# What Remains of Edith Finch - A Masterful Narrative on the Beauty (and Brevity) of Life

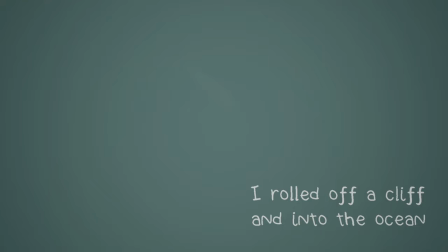After the owl, she becomes a shark, flailing through the woods until eventually reaching the ocean.
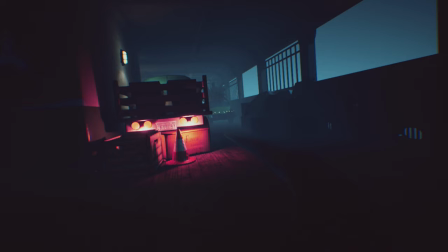After hunting a seal, she transforms again, this time into some sort of long tentacled sea monster straight out of an H.P.
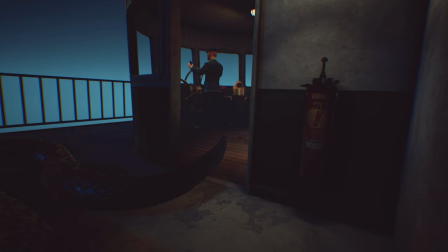Lovecraft novel.
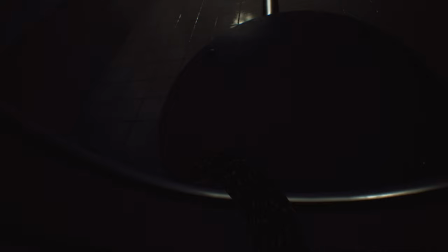After stealthily dispatching a couple of unsuspecting humans, she crawls through a pipe only to emerge back in her bathroom and creeps under her own bed.
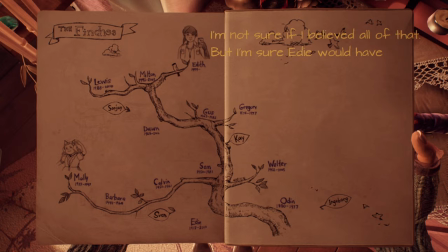The dream ends and Edith, having learned about Molly's death, annotates this in a family tree drawn in her journal.
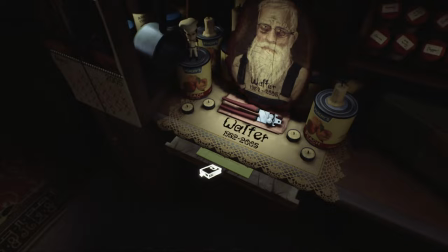This cycle is how most of the game plays out. Edith explores the house, often by way of secret passages,
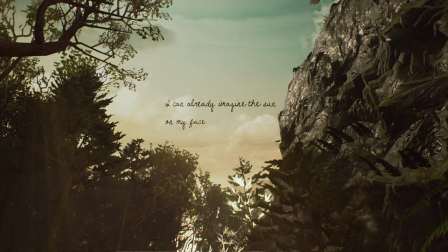finds a shrine of deceased family members within their rooms, and we are given a replay of each Finch's demise as told through their eyes.
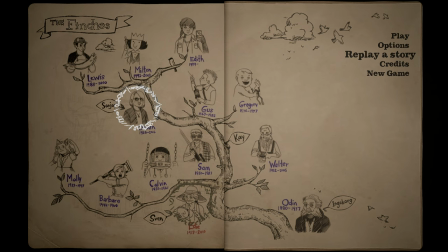While I won't cover every member of the Finch family in this video, giving you, the viewer,
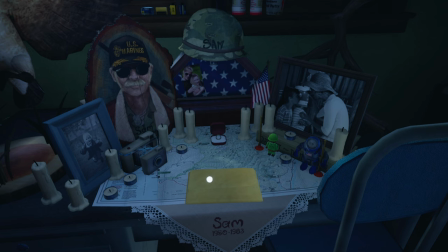further incentive to go play this game for yourself, I'll highlight some of the noteworthy ones that resonated with me the most.
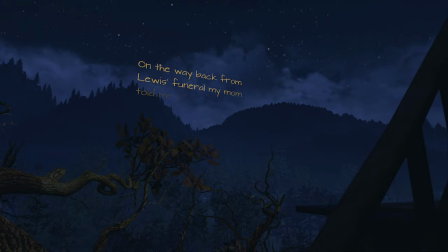Let's pause and discuss this game's art. If I had to use one single word to describe Edith Finch's art style, it would be ambient.
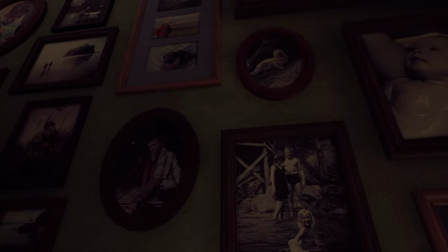Now let me preface this by saying that this game's art style is not so steeped in high-def realism that you would confuse it with reality.
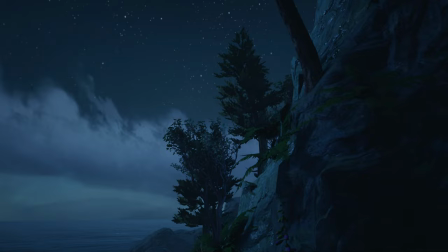But that's to the game's credit, not its detriment. You see, it doesn't need any more realism than it has. and to me,
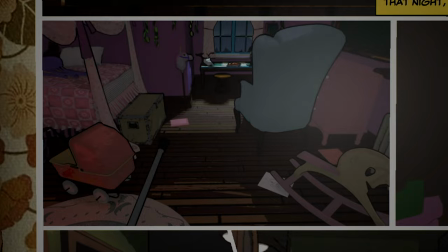one single more pixel of definition would detract from the meticulously crafted whimsy of this world.
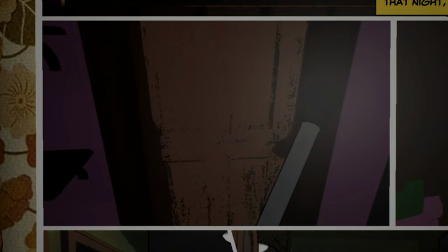Not only that, but the art style is able to shift itself as if it were a chameleon, perfectly synchronizing with the different ways in which each finch recounts their history.
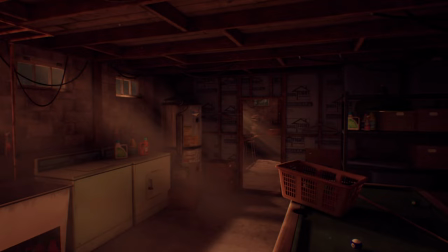It's apparent that this game's art was truly a labor of love, and its charm has no end. Contributing further to the game's art style are its lighting effects.
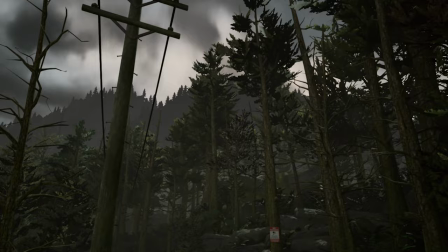Utilities like lens flaring and ray casting have been around for decades, but Edith Finch does something truly special with them.
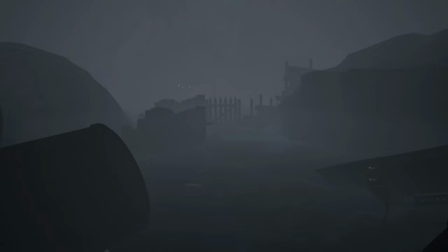The game's lighting knows when to dial itself up and highlight objects and environments, and when to dull itself to create hazy, visual uncertainty.
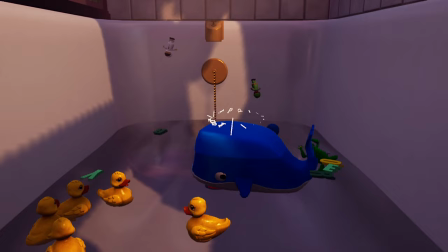Playing this game feels like a dream, and I mean that fully and sincerely as a compliment.
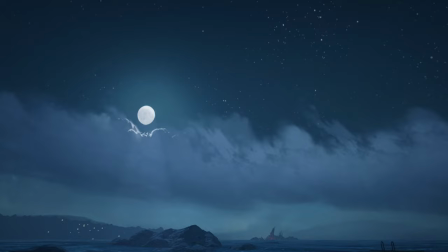I often find myself having to stop what I was doing and just take everything in.
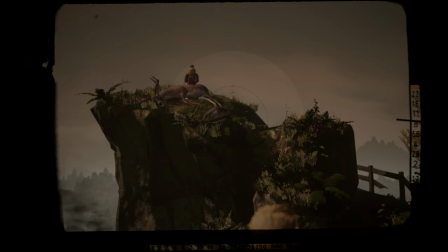The way the moon's soft beams blanket the house, the way certain memories are draped in a soft sepia tone,
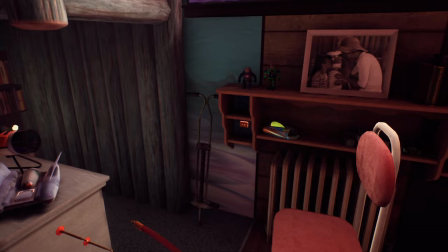I was actually a little surprised to learn that this game is 7 years old.
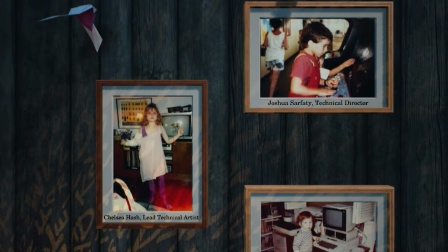The team, especially Brandon Martinowicz, did a truly commendable job and mark my words, this game's art will hold up years from now.
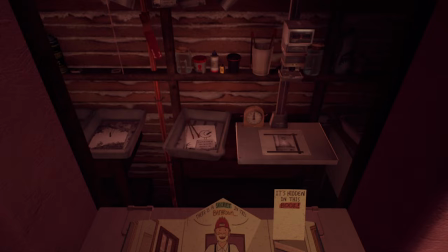After exploring her great-grandma Edie's room, Edith enters the adjoining bathroom.
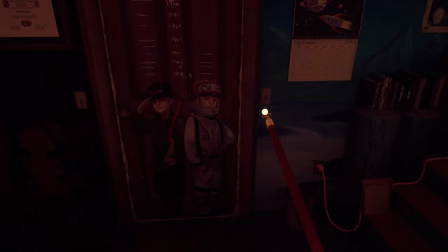She finds another secret passageway in a nook above the toilet and crawls through it, entering the room of her grandfather Sam and his twin brother Calvin.
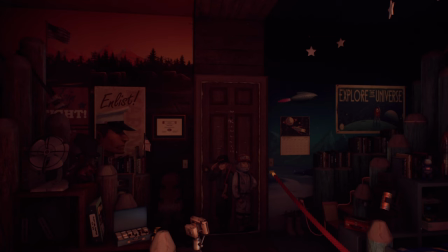The boys' room is divided down the middle and again, their personalities and interests are reflected in the decor.
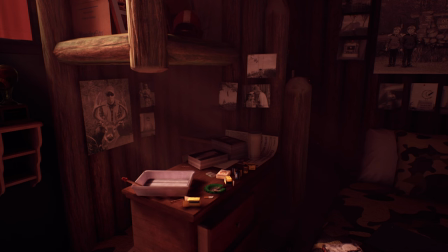Sam's half sports a proud, patriotic military theme. The backdrop is painted to resemble the walls of a military outpost,
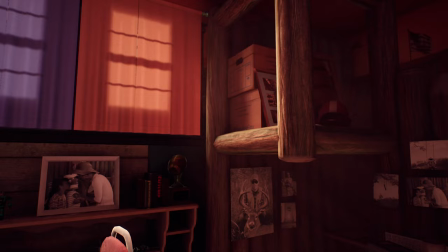classic recruiting posters and American flags line the walls and shelves, and the bed is still dressed in camouflage sheets tucked in tightly enough to bounce a quarter off of.
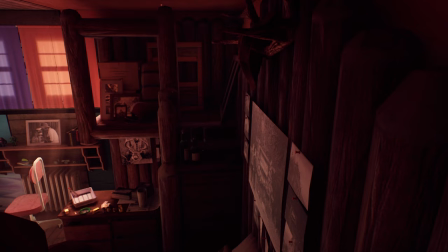As a veteran myself, I found a lot of charm in Sam's side of the room.
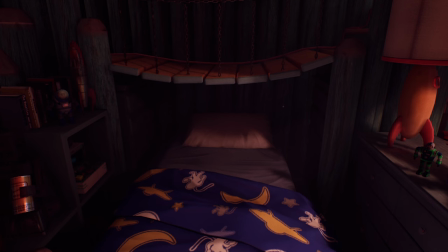Calvin's half of the room takes a departure from the grounded realism of the military and instead favors the fantasy of space exploration.
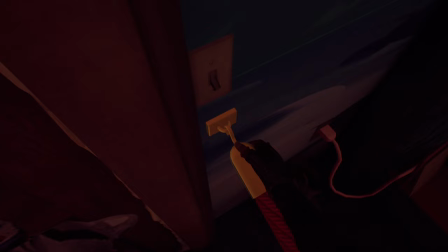In contrast to Sam's Enlist poster, Sam's posters depict rockets, planets, and the message, Explore the Universe.
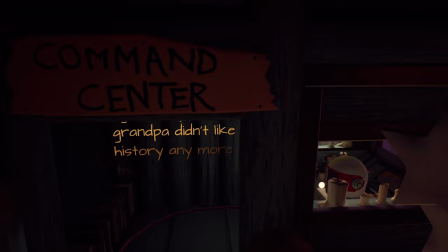Edith removes the velvet rope cordoning off Calvin's side of the room and walks up the steps to enter the command center, a windowed nook above his bed.
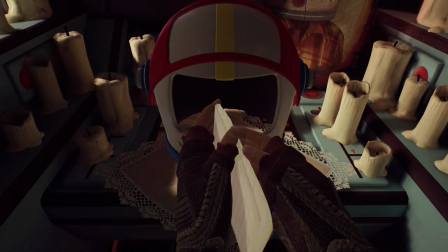Edith finds herself especially interested in Calvin's story because her mom, Sam's daughter, never talked about him.
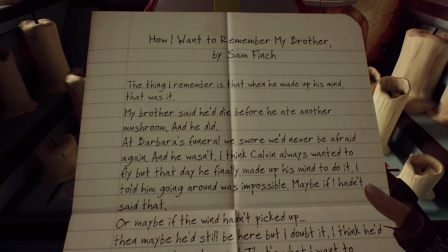Calvin's shrine, a note from Sam inside a toy astronaut helmet surrounded by half-melted candles, takes us into another flashback.
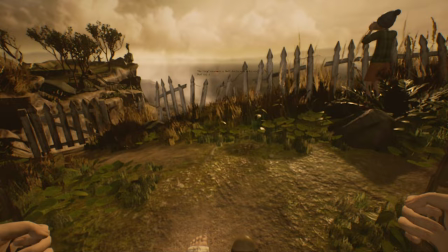Back in 1961, Sam's letter recounts Calvin's determination, or perhaps stubbornness.
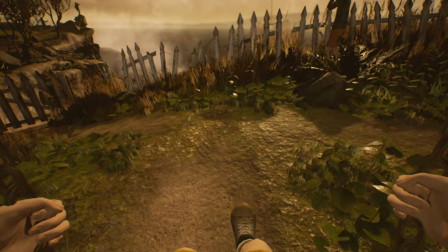We find ourselves as Calvin, one foot in a cast, swinging on an old tree swing while Sam takes photographs from the cliffside.